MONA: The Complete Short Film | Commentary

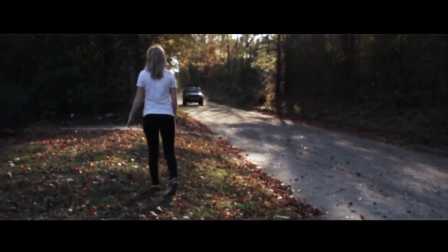[7:19]
and now we have Rachel waiting for Nathan to drive up in my Jeep uh Nathan was kind of fired up about driving the Jeep
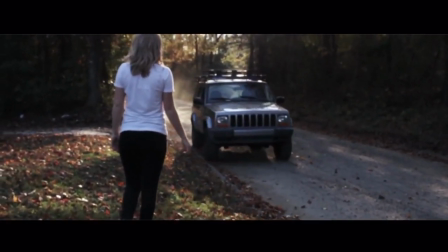[7:27]
um I was like look man you're this is my baby all right just be careful with it and he was thankfully we didn't get you know any crashes or
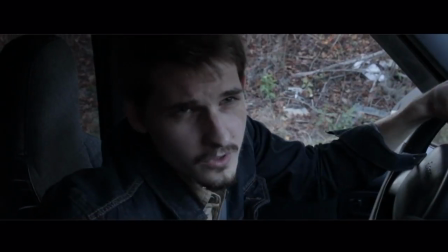[7:35]
anything but we kept going back and forth down this dirt road and you can kind of see it in some of the window shots when they're uh in the car
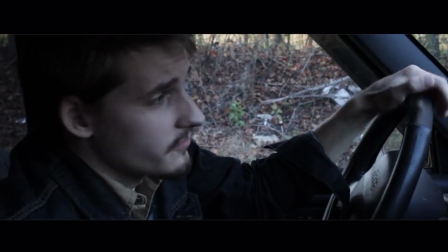[7:42]
but yeah we just went back and forth on this like little dirt road that we found and it was pretty cool but yeah
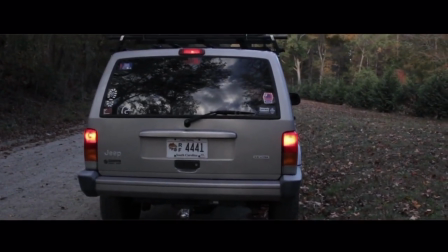[7:49]
you know you gotta do what you gotta do to get a shot in and I actually kind of like the little cuts how you can see different locations out of the windows because I do feel like it makes
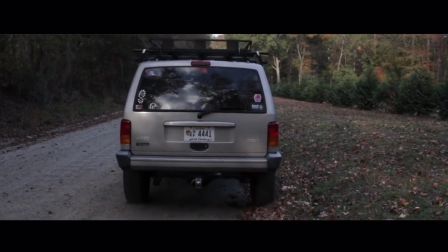[7:58]
it feel like they're driving and she's not directly responding to his questions keeping up with the ambiguity of it all so I really like that a lot and here we go now we're going into that country music and
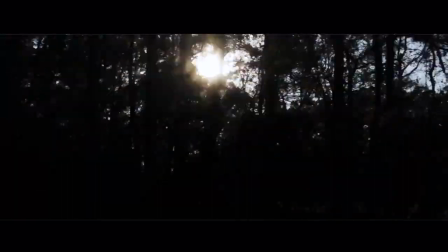[8:09]
the Boba Fett because I love Star Wars and that was actually in my jeep and I almost took it out but I was like nope I want that in
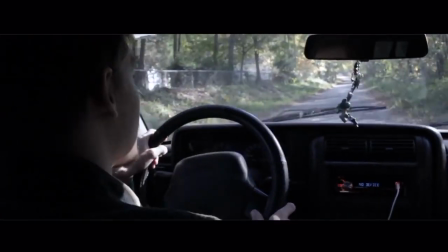[8:16]
there for a reason because I love Star Wars and I thought of Nathan's character David and
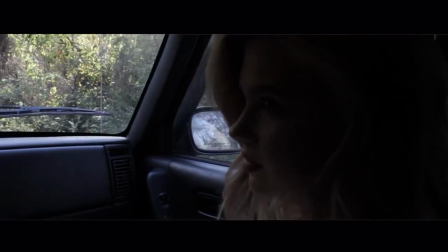[8:21]
I was like you know what David probably would have that in his car he's probably a Star Wars fan too so that's that's how I roll
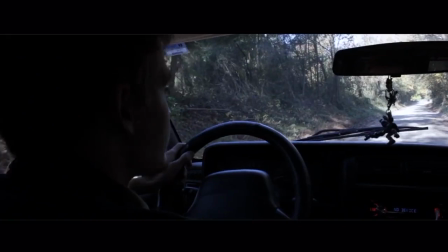[8:29]
and Nathan really hadn't been in a short film before this this was his first short and he actually did a pretty solid job um I'm
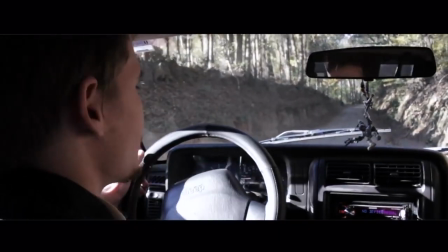[8:36]
friends with him and his brothers they're really awesome people and Nathan agreed to be in the short film and I was like yes because he was my first
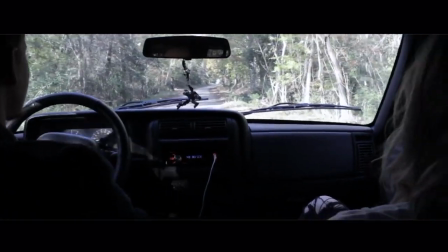[8:42]
pick for the character and uh he really did a good job he has a lot of charisma that
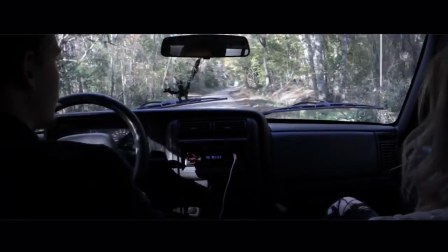[8:48]
he gave to the character and I really adore that it
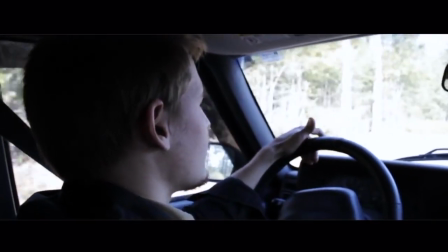[8:53]
was so rough filming these shots in the back of my car mainly just because it was me and my friend Philip Philip Langston did
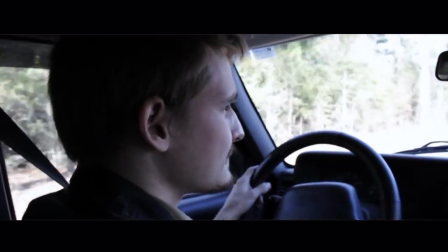[9:00]
the audio production for the short film and basically we were cramped in the back of my car while Rachel and Nathan
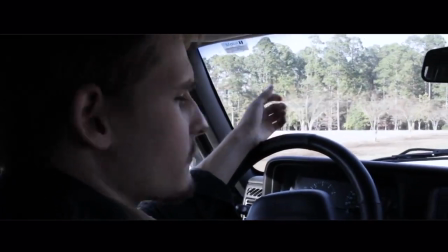[9:07]
were in the front seats and I was just trying to get different angles as best as I could the road turned out to be a lot bumpier than we thought it would
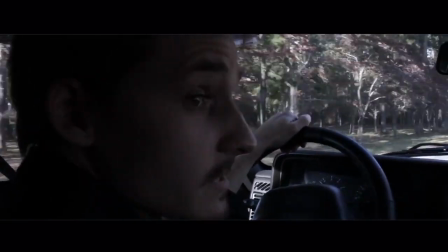[9:14]
be because it is a dirt road for the most part and it turned into gravel.
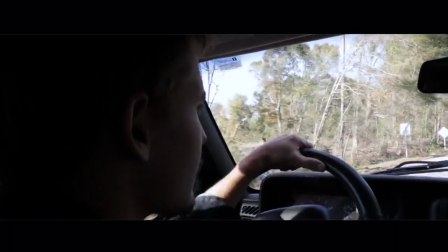[9:20]
So there's not really much that I can do at that point in time but I was trying to keep the camera as steady as I could because I had a pretty terrible rig.
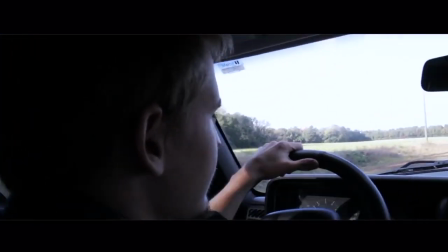[9:29]
Now I have gotten some issues about the audio in the short film when it was first released and I think I fixed it a little bit in the Mona completed
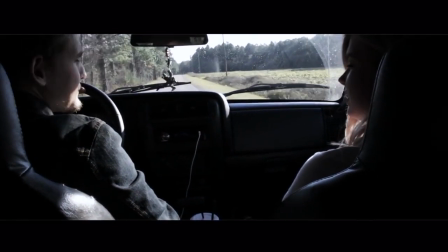[9:37]
version which you're watching now and the reasoning behind that was because I had no idea my mic my shotgun mic that I used
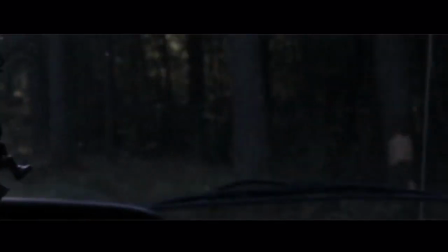[9:43]
for the short film was breaking there was some stuff going on with the wires inside and it was just completely busted then the battery was almost dead
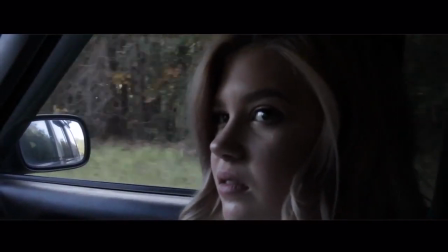[9:52]
that I didn't even know it took batteries so yep but um but yeah I had to get a new mic after filming the short film because
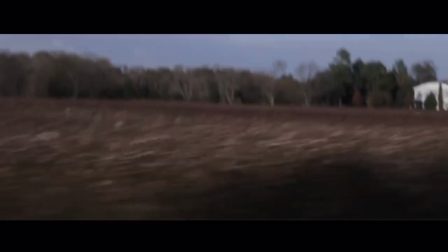[10:00]
I was like crap I can't film anything again until I get a new mic because this one's completely busted and it picked up a ton of white noise which is something that i
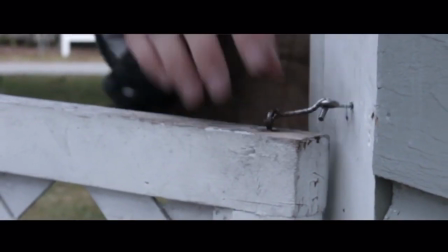[10:08]
absolutely hate and when you're trying to keep keep a sense of professionalism it's just really hard to do and fans
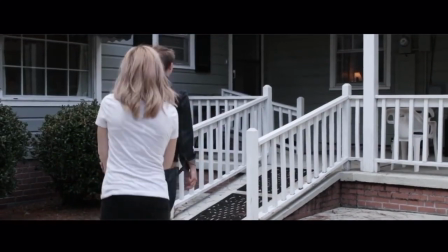[10:16]
of dystopia um that was actually a mirror of a shot in dystopia one of my first big short films and i was like hey i can
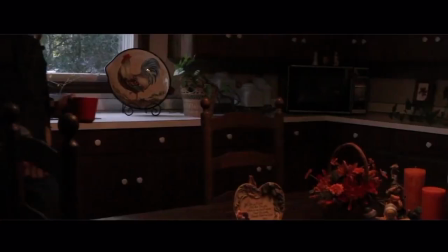[10:23]
pay tribute since i'm using the same house which is my grandparents house and they have a really cool kind of aesthetic thing going on inside which i
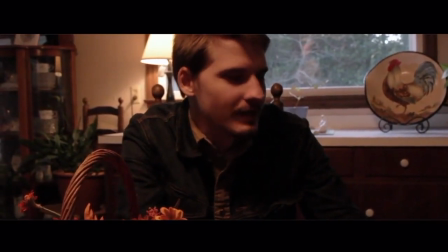[10:30]
love so i was like you know i just like the colors how it's kind of like dark and orange and it was about thanksgiving time which is why
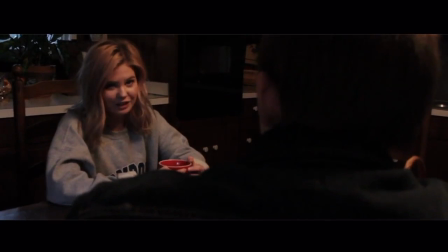[10:37]
all those decorations are on the table but i was like you know it would be cool to kind of release conformity around thanksgiving because frankly
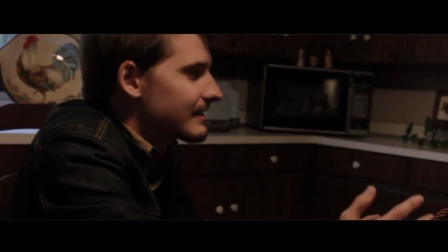[10:44]
i'm still you know it's just what are you thankful for you're thankful for family you're thankful for friends and she's kind of getting
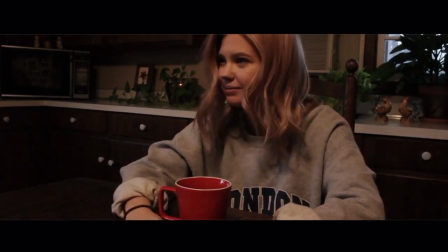[10:50]
back into the world at this point it just felt right and i didn't plan on it but i was like you know what let's go with it i think it
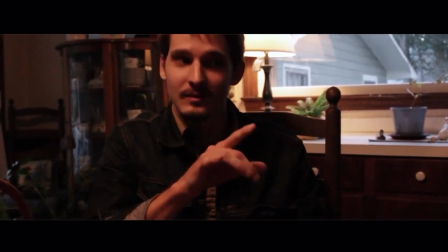[10:55]
would be great and it would add to the tone of the movie so that's what we did and nathan saying that line about dropping out of college
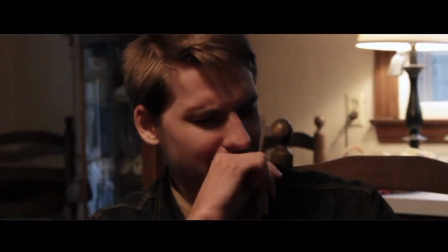[11:02]
um that kind of came from the heart not that i am going to drop out of college i wouldn't do that stay in school kids but
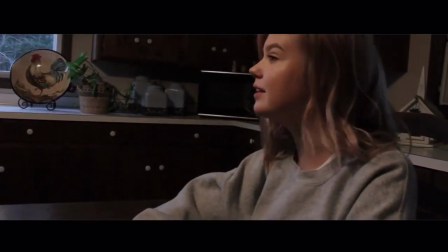[11:09]
uh yeah i wrote that kind of just as a little jab and for fun because i thought it would be funny whether
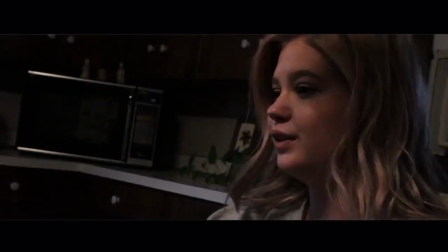[11:15]
it is that's up to you but i thought it was and i like how rachel keeps tapping on the glass like that was kind of an idea that she kind of